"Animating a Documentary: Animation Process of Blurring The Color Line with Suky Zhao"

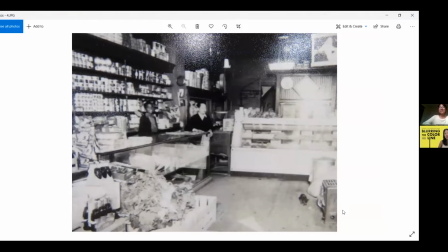12:13 This was very, this was an important image for us because it was one of the only images that I could salvage from the community in Augusta that had actual relationship between a Chinese storekeeper and an African-American worker in that same space.
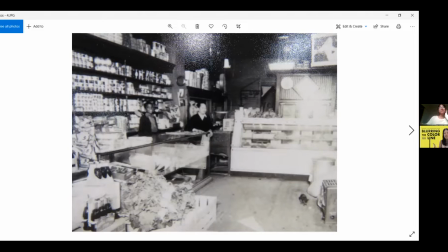12:32 There we really treasured this image as a reference point and this and these are all different stores because i think the store image from the outside that you just showed us was different from this this store i think yeah yeah pretty sure it is yeah so okay so how did you take these
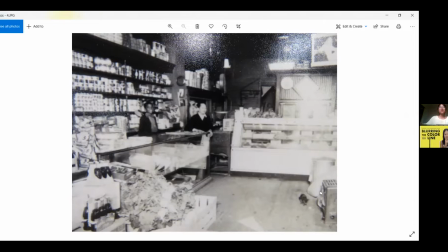12:49 people out and use that background in your animation same thing so same same sort of thing except um this one couldn't use the healing tool as much because there's so much going on like there's like all these cans in the background and there's all these things so that one needed um a lot
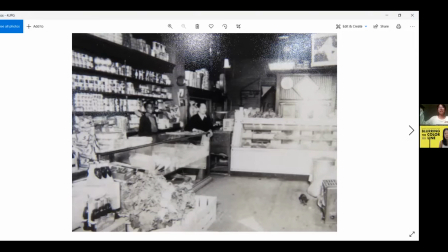13:09 more improvising with like taking a swatch of color the tone and like covering over with the lines and stuff yeah wow yeah okay but i i kept the miss the storekeeper in his original asianess of
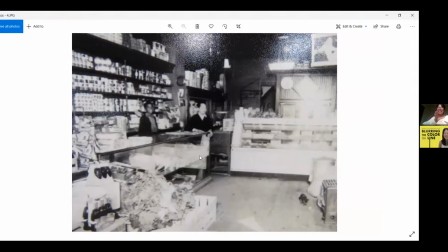13:27 baldness and like everything in that i he i kept him intact sort of so that i could animate him and like turn him into this mobile um character cool i will show the next one yeah
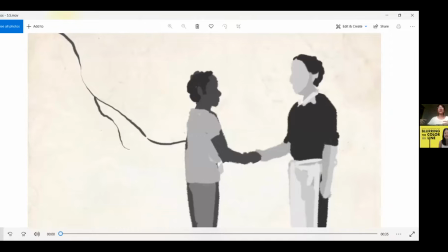13:43 this is so we're also thinking about roots and stuff like how it's sort of like you're digging from the roots of the story and like drawing from your roots and stuff yeah we that was we that was scrapped afterwards yeah but that's interesting of a process because sometimes um in the filmmaking process you you have these great
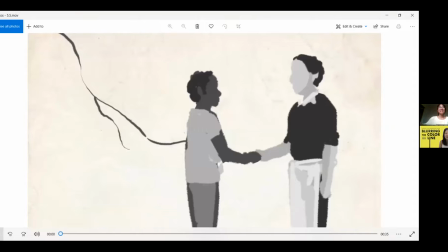14:02 ideas of creating these metaphors and bigger you know images like for me i wanted to play with roots but then somehow it didn't work and so we had to scrap all that so yeah so
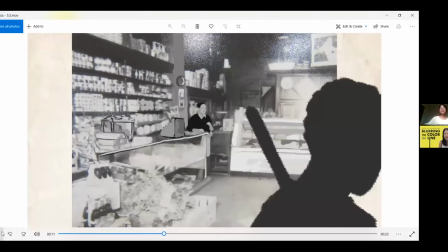14:18 this is the scene where he kind of accepts him just that he's hired basically right
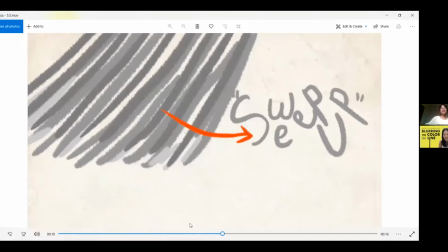14:23 okay so yeah so this is the image that you worked with based on that old photo hang
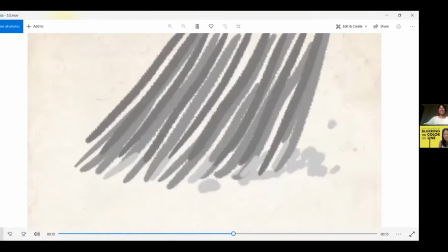14:29 on a sec I just want to oh okay should I pause okay that's okay you can go through it the whole thing and then we can go back to if you want okay so that's the whole sequence and
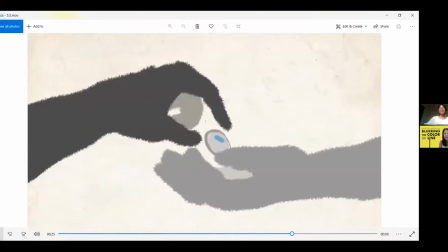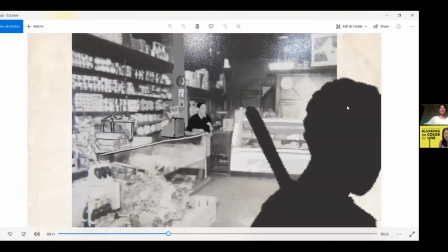14:45 then you insert him yeah right Okay. Very cool. So I, yeah, let's look at this photo for a sec. So this is that, this is for me, the ideal kind of like how the past works with the presence in through your animation. You were able to recreate the scene using the background of the original photo,
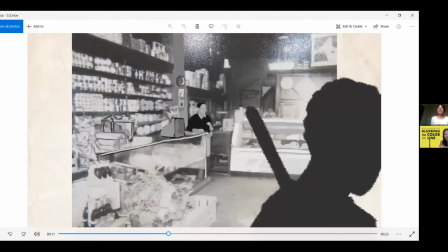15:04 and then you were able to animate the storekeeper based on the actual guy in the photo. Yeah. And you just drew out the contours and the outline of the counter which I think is so neat to have a little bit of animation plus the archival image
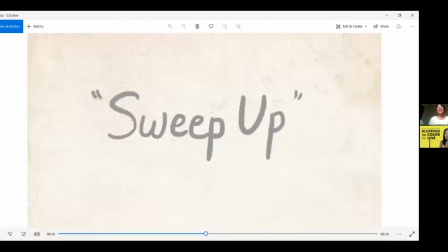15:21 it's really really interesting yeah yeah cool and then we are also doing like thinking of doing words on screen but oh yeah that was scrapped too forgot about that okay okay next one yeah
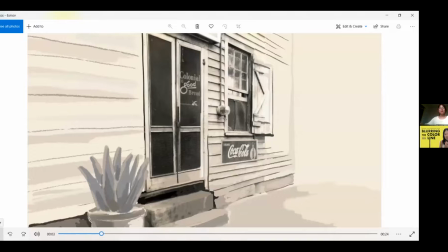15:39 And then this is, I think, a more finalized storyboard, okay, where we had the images.
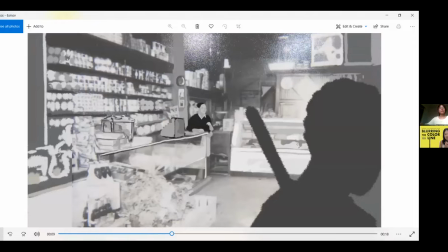Okay. So it's kind of a refined version of what we really wanted to do without this.
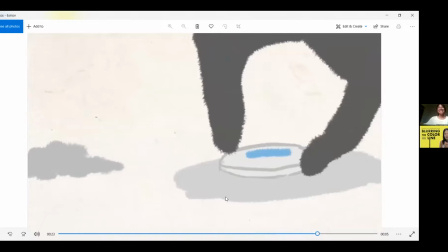16:02 Yeah, this is, I think this is the final animation. Oh, this is the final animation. Oh, okay.
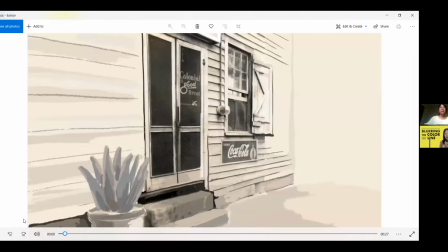16:08 Where there are different frames.